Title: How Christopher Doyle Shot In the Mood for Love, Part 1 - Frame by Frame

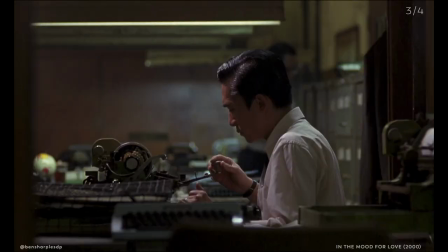(6:58)
so shot three this is our first shot for our actual lead he's working in his office and he's he's got this particular key light right above him it's like a hard fluorescent i think and that's fluorescents aren't really used commonly in filmmaking
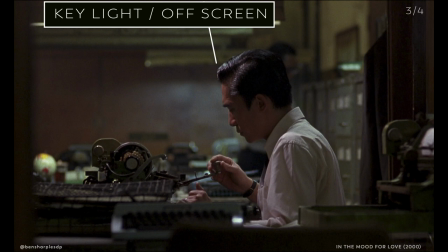(7:14)
anymore but they're great workhorses because we associate them with working in office so a lot of the times if you go to shoot and an office space you have to deal with the fluorescents but if you can bring your own fluorescents and you can control them you'll have a very good time a common fluorescent that people use is a kino flow four bank
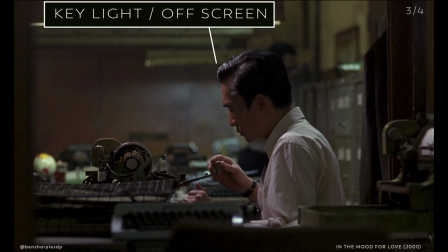(7:33)
this film was made in 2000 so i'm not entirely sure this is a kino flow this might just be a normal fluorescent that doyle rigged above and the fixture behind him the that's a actual fluorescent behind him fixture
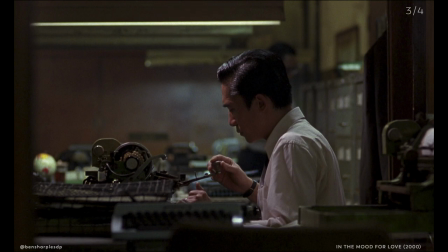(7:48)
above where it's it's kind of like a greenish tone I assume above the actor he had a makeshift fixture, it wasn't simply like this,
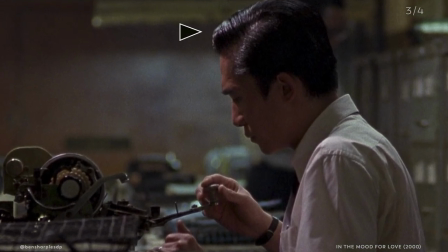(7:58)
but what he did here is really beautiful because he's got a clean hard edge on top and it kind of glides right down right over the shirt and onto the hand. And the hand is almost backlit by it, which is really nice. And in terms of production design and color, it's more bland behind him in this shot.
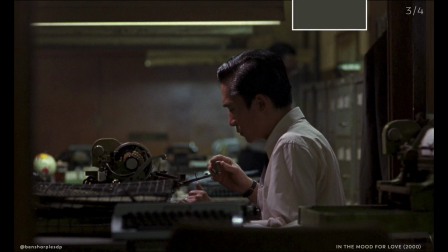(8:15)
The drawers and shells behind him are just kind of like a murky gray. the wall is a pretty much like a desaturated orange brown and the top walls are just this gross dirty white greenish white plus the white shirt
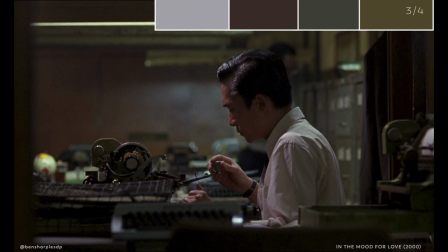(8:35)
is just a pop so the brightness of the white shirt is probably the brightest thing in the scene it's probably about two to three steps brighter than the background. Also in this shot they're doing a particular technique that you see a lot of times in modern cinematography which is called shooting into shadow.
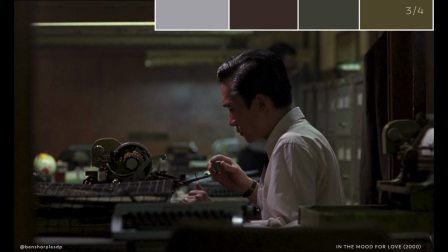(8:54)
So the lead actor right here his foreground of his skin is is actually the negative the negative side. So the fill side of his face or the key side of his face that's filling all the light is on the opposite side of the camera.
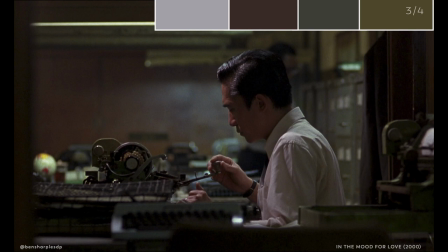(9:10)
So here you're shooting into him, but you're getting an edge of light that comes around the front of his nose, his eyes, his hair. He's got a top light. And it gives him kind of like this silhouette. And it's just, it's really a simple technique to make depth or make something look kind of, dare I say, cinematic.
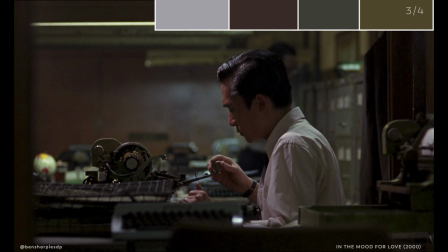(9:29)
But you'll see it a lot in modern cinematography.